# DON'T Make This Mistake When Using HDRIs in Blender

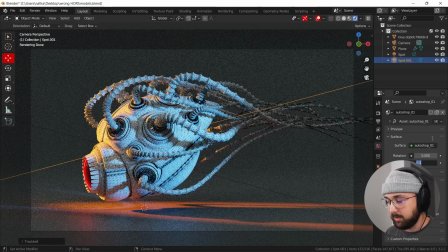Let's go ahead and make this HDRI the strength of zero see
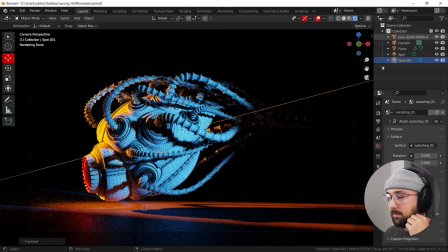how the lighting looks here and we can even make these lighting kind of hit everything but the lighting is good but it's just everything around it is not very well lit now you can add more lights to hit the background but
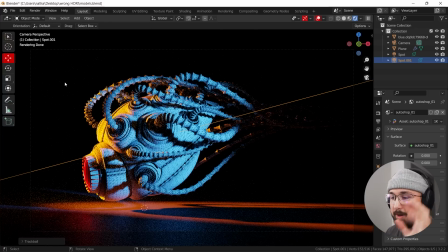then it gets really complicated so what HDRIs are really really good for when it comes to interior or studio lighting is to fill out everything else and so what I'm gonna do is I'm gonna take the strength and just hit 0.3 and what that did was really just make it look better
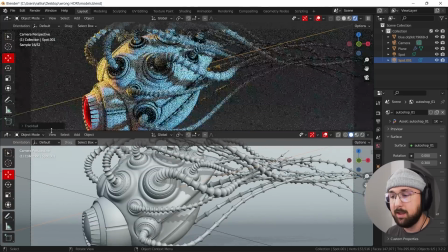and see how that filled out all the shadows and we can go ahead and use a different one too so we'll go back to my asset browser
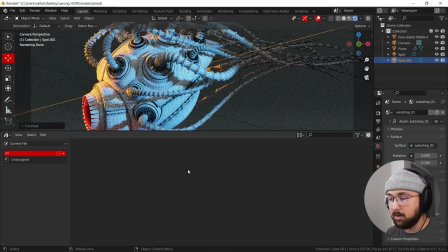and say hey we don't like the color that that that particular hdri is throwing into the scene
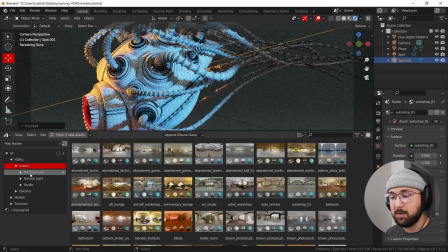let's go pick a different one so we'll go and i do like to use indoor hdri's if we're doing indoor lighting so let's go ahead and say pick this one
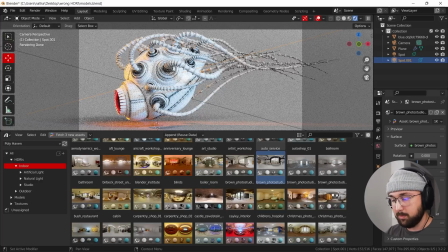now see how that's full we'll go ahead go back to 0.3 and see how that just kind of makes it a little
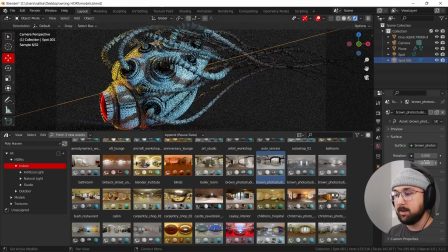bit better. And you can even go down to 0.1 and it is still going to be better than zero.
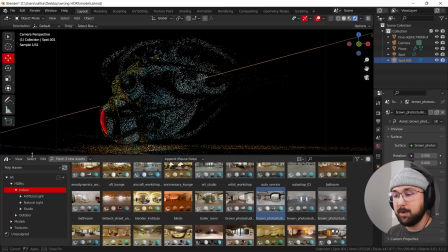See pure black on zero. And then if we just pick 0.1, see how much better that already gets.
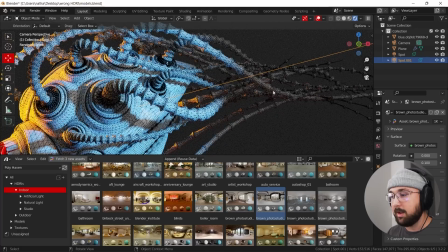See how these tentacles back here are getting filled out a little bit and we still have our focal point here.
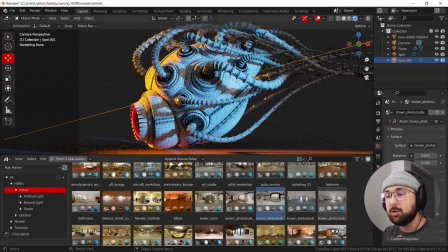So the trick here is getting better at your lighting with, you know, the built-in lights with Blender and using the HDRI as your supporting light system.
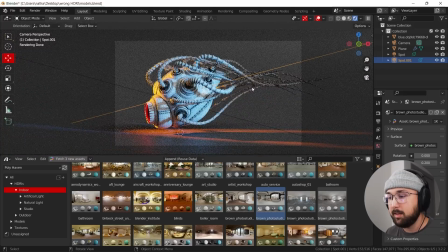Maybe we can even go to 0.2 on this and see how much better the lighting on this object is compared to nothing.
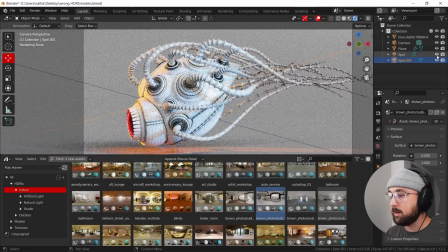Or if we do full HDRI and we take out the spotlights, see how flat that is. It's boring. It's not interesting. And you're trying to show off your models and you want to give it that aha factor. This is going to be the way to go. So giving your strength again at point three,
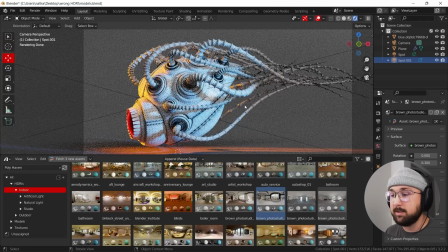introducing a two or even three point lighting system is going to make your models look so much better and as a whole round you out as a better artist.
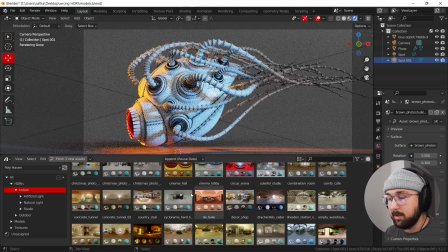And you can really just swap out any HDRI you want. Say, hey, this one's interesting. Let's add one with some color.
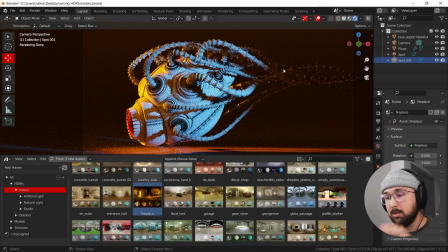There we go. Look how cool that is now. And again, it's still assisting. it's still adding some light to these back here filling out those shadows and then we can go down to say
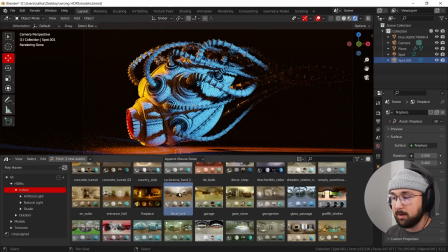0.4 for this one it's still going to fill out those shadows this is a pretty dark one um we're just spitballing here um but it really just
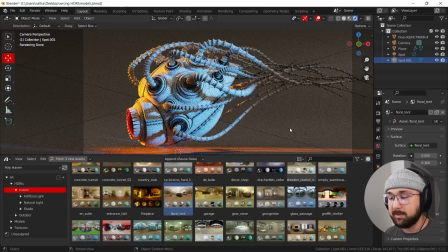depends on the hgri which one you want to use how will it affect the scene even this one with a little bit of green in it this one's super cool point
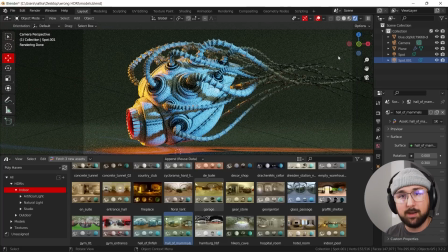see how that affects it really cool makes everything look better but that's the bigger point here so there you go that is in my opinion the best way and maybe quote unquote the proper way to use h2 rise when it comes to studio and
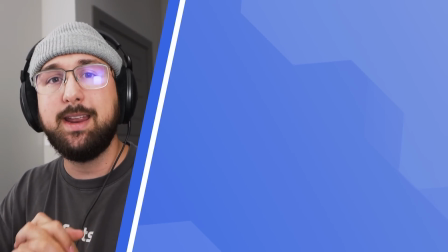indoor lighting so there you guys go i have more videos in depth on lighting and you can check those out right here but with that being said i hope you learned
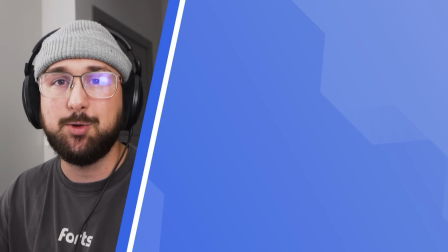something and i will see you in the next tutorial